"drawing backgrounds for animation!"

that was really confusing. Okay great got it okay let's go. Hey I'm Faye I'm an illustrator I'm an animator and today I'm going to be talking about how I draw backgrounds. So let's go. So today we're talking about backgrounds because I'm working on my thesis project right now I'm a senior so it's like a four-minute
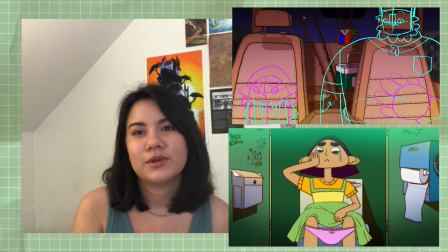animation project and I've been working on it all of this past semester and I will keep working on it into the spring semester and I did a ton of backgrounds this week and I needed some footage for a video so let's talk about it.
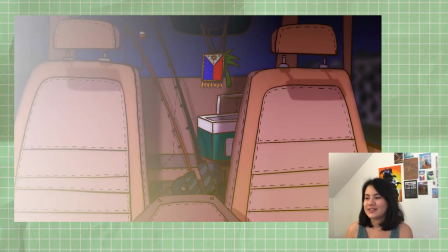My laptop is here today so my eye my eyesight is gonna be a little wonky but I'm just watching it.
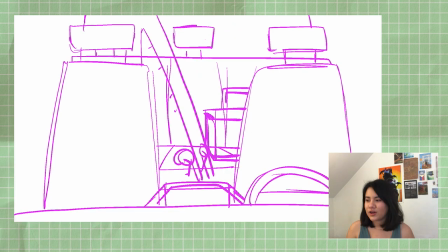So I started out with the pink guide as I do for all of my drawings and then I specify it with the blue line.
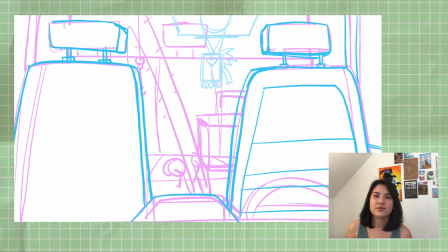This one is a fairly simple design and probably didn't need to be specified with blue just because you know it's a pretty basic car like the only specific details are some
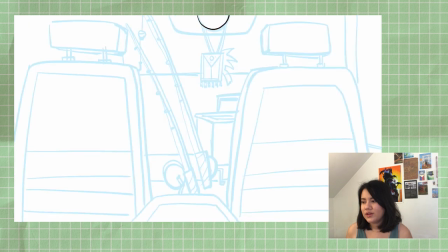of the little ornaments hanging from the rear view mirror and then the fishing poles and the cooler full of fish in the
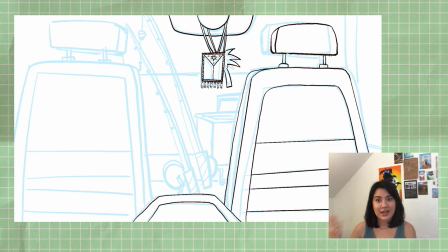back of the car this is the introduction of the dad character the two main characters in my senior film are
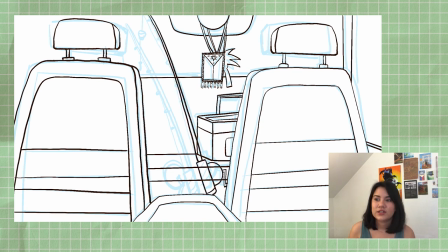a little girl and her dad the little girl is the main character so the dad is kind of a he's like an important side character but like I was saying earlier there's not
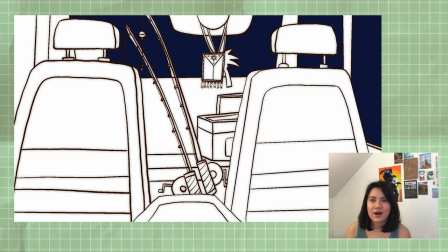a lot of time to specify him as a person and fishing is his main hobby so i decided to communicate that to the audience through this background
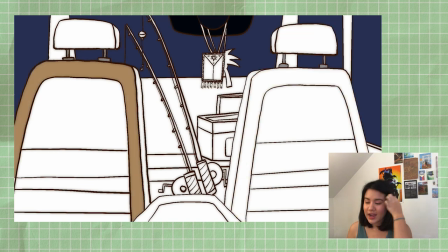and i'll show some footage of i haven't done the full animation for this yet but i have done like the rough animation and rough lip sync
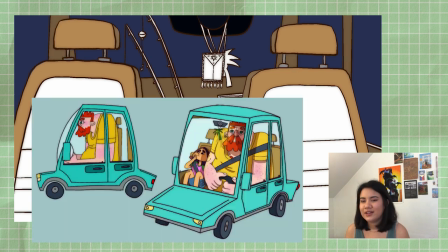for this scene so you can see the main gag here is that the dad is like super big and wide and he hardly fits in the car and
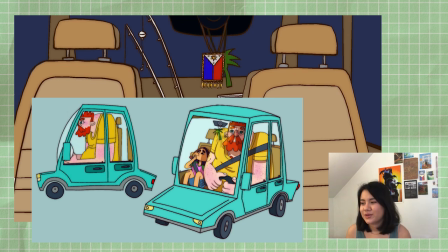then the little girl is like super tiny compared to him so he He actually is covering a lot of the detail that I added into
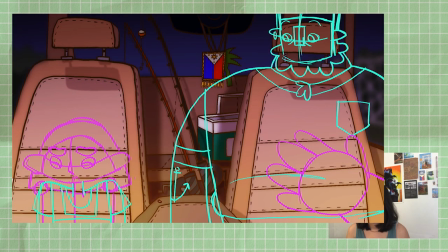this scene, but that is fine.
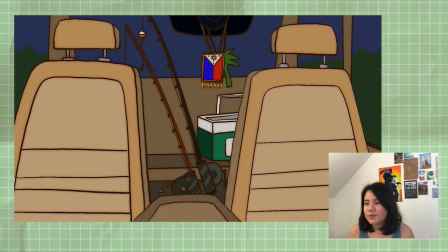Something that is also important about backgrounds specifically for animation is that you have to separate them into layers.
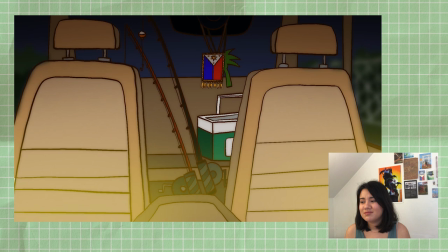A mistake that I made here that I don't exactly know how I'm going to go back and fix quickly is that I didn't put the rearview mirror on its own layer,
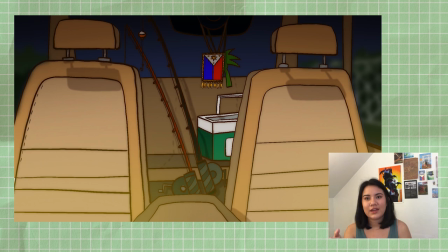which you have to if you're going to animate characters in a different program and then put them on top of the background. That is life. The coloring phase, we've gone through it. That's pretty much the same for every single piece I do. Then I did a top layer of shadow and a bottom layer of light, brown and then yellow.
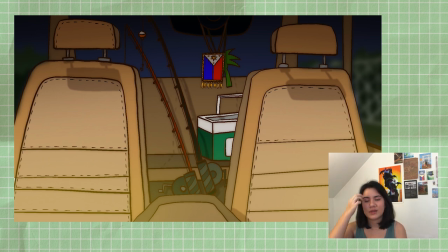I think the top brown is like on blending mode hard light and then I think the one on the bottom is on blending mode vivid light so you give them kind of different overlays. And yeah, and then I think right here at the end, after I did the extra details of the stitching in the chair and then also the shadows,
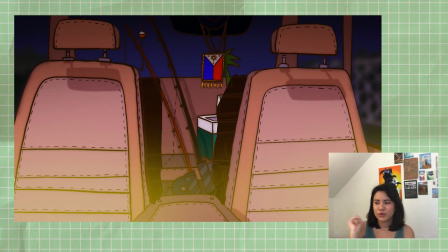I did a purple overlay over the entire thing, put it on overlay mode and then turned the opacity down a ton.
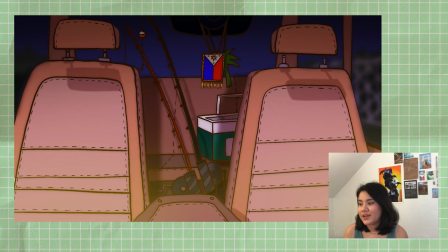And yeah, you can see it here. So I did that just to make absolutely sure that all the colors were blending together, because if you look back at some of the earlier shots, I don't know, I chose a lot of browns and greens and blues that don't exactly like cohere together and adding the purple kind of
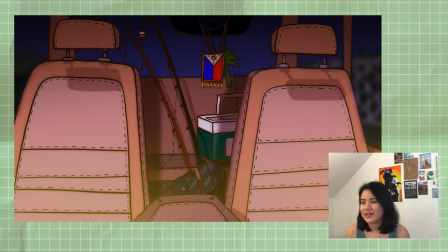meshes them a little better so i chose to do that i do that sometimes when i get to the end of an illustration and i feel like it's not super aesthetically pleasing and usually a little overlay of a common color like purple can help with that for
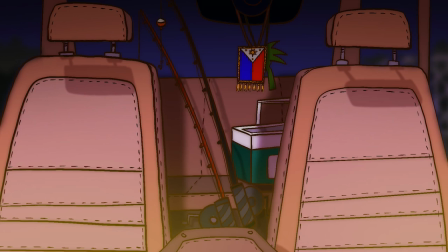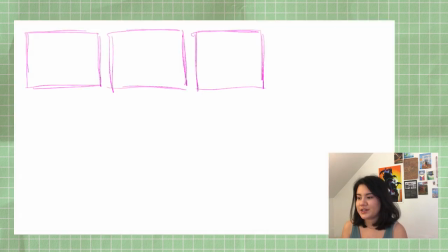the next background that i drew oh you can actually see a little storyboarding that i was doing for a scene that i ended up cutting this background is supposed to be the front of a middle school.
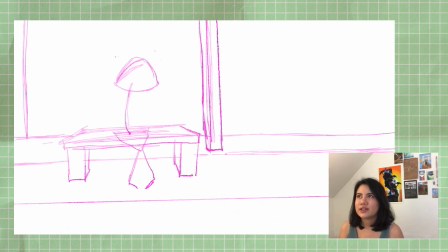I drew another background earlier that's like a wider shot of this, I'll put it here,
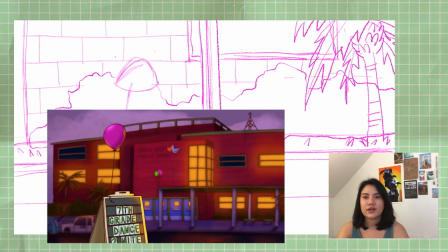but we needed to have a shot close in on the benches because the girl, the main character of the film,
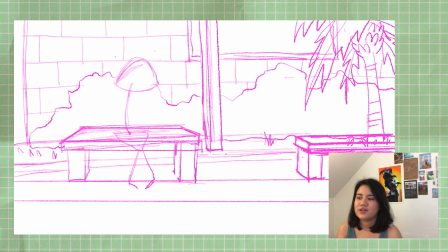she gets her period at the dance and she has to call her dad to pick her up and take her home.
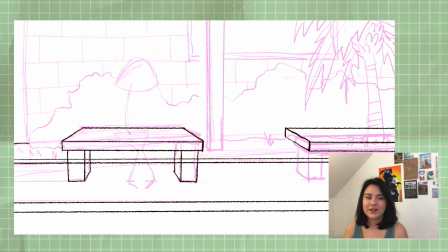So I tried to capture that mood of sitting in front of the school waiting for your parents to pick you up,
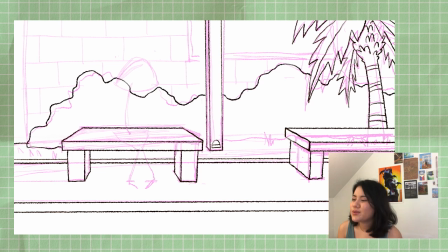which is such a specific feeling and it's one that like as an adult you're nostalgic for because you know it it's funny and kind of nice to remember a time uh you
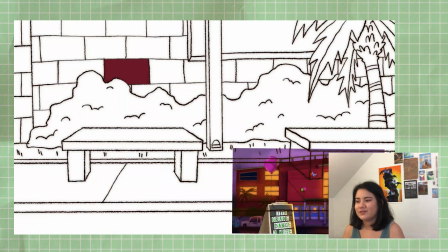know when you
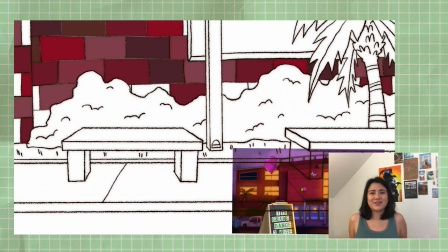relied so heavily on other people uh being 13 is really hard uh but at the same time
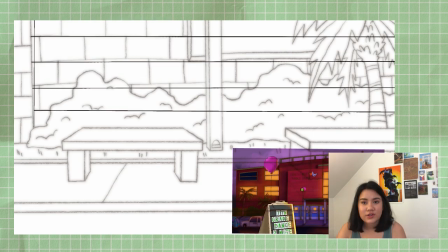you know it's like the main character of this film she's 13 so this is like a very real
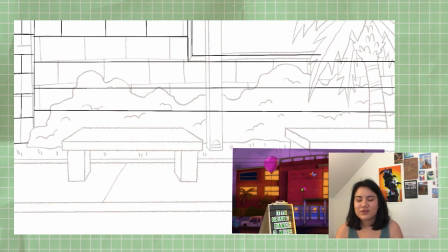sadness and intense moment for her so you know it can't be too funny so
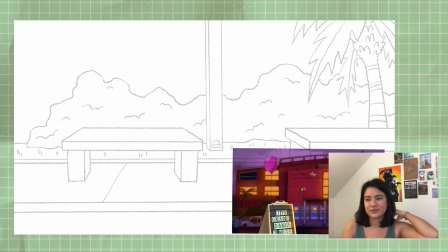I was trying to capture all those emotions just in color which I know is like a little intense of a goal but
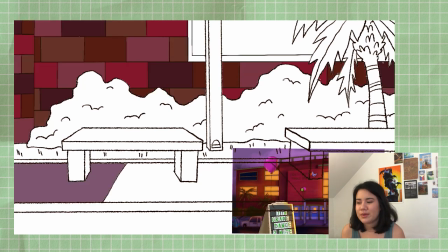I think in general purple and yellow are always very nostalgic colors I don't know if maybe that's just like a personal thing but there's something very moody about them very atmospheric
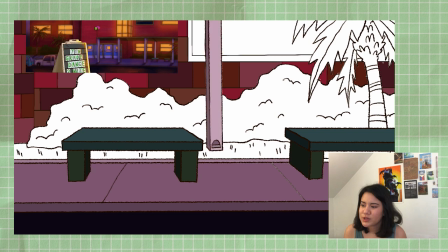so I think that helps push this idea also just in
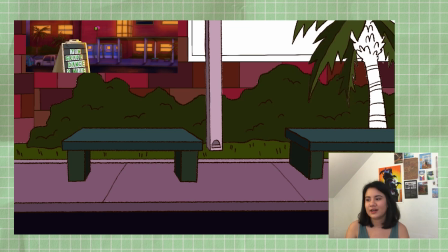the next phase of animation after I'm done like I think sound design is really gonna help this shot.
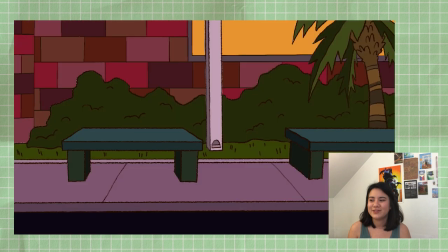The film takes place in Florida, which is where I'm from, so the nighttime cicada sound, maybe even like the very slight sound of the dance still going on without her,
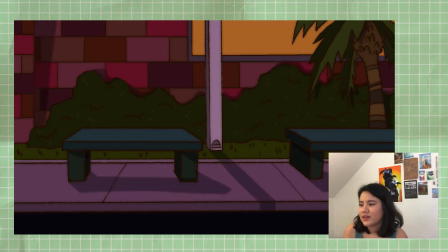those are all things that also like help with the atmosphere beyond maybe just what color and design can do.
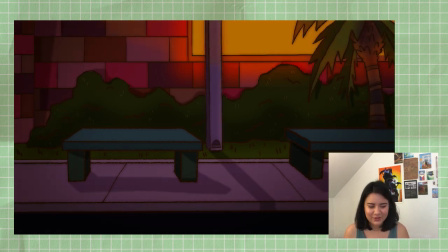I didn't really talk about the process of that one, but I feel like that one was the exact same process as the one before. I also haven't finished the final animation for that one, but here's kind of the work in progress.
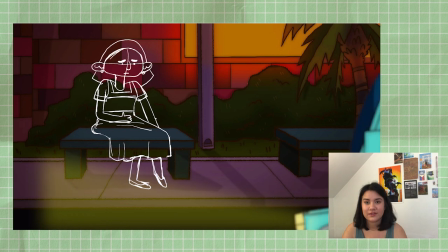I comped in the car, the outside of it from the scene that I just drew before. That was really confusing. I hope that was clear. The first background I drew was the inside of the car and this is the outside. Okay, great. Got it. Okay, let's go. So the last two backgrounds that I want to talk about, I'm not actually sure how I'm going to show them on a screen because they're both very long in different directions, which is done in animation if you want to do like a pan shot you know because you need all that footage uh to roll across so i think i might just uh i'll show you the top of the canvas where i'm working and then maybe i'll just shift it when i'm working in different places i'll give you a couple zoom outs to kind of see how i work on really big canvases like this i mean usually the way that i do work on like a really big long canvas is just part by part um so i mean it'll be realistic to how
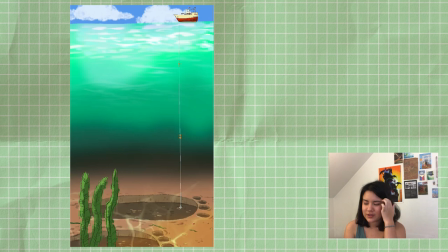I saw it when I was working on it okay so this background in the film there is a really big creature and this is
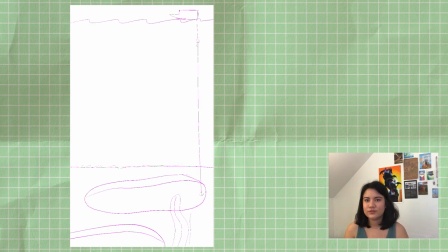the opening shot that kind of alludes to that and gives the audience like the vibe you know that they're there's something big in
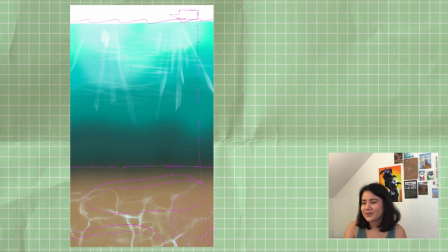the distance like a giant footprint um which is in a way an homage to the opening of groundy falls I'm going to be totally honest about that I love that
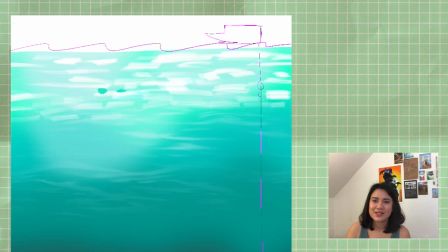show um it's impossible to make something that doesn't in some way reference it, you know? I was doing this from a distance, you know, because I did have to see the whole canvas to be able to lay down the gradient. And I think there's actually still a lot of detail that will be added to this background later.
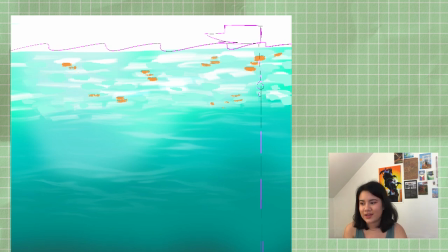This is more of just like a test to make sure that it looked right in After Effects, which is the program I used to scroll it down.
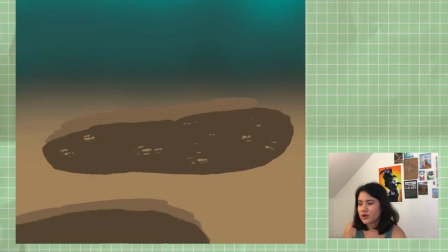So yeah, I just laid down like light blue all the way to brown, which is supposed to be the bottom of the ocean.
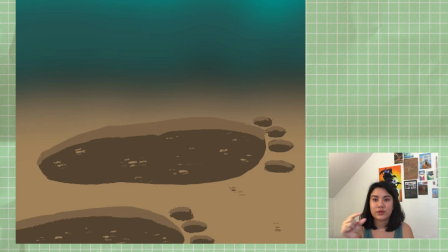And the whole idea for the shot is that the bow that you see at the top is really, really tiny, but it's like, you know, it's like human-sized for us, and you watch the little chain that the anchor is attached to go all the way to the bottom of the ocean, and you realize that it's resting in like a super ginormous footprint. So yeah, I guess we can focus on this.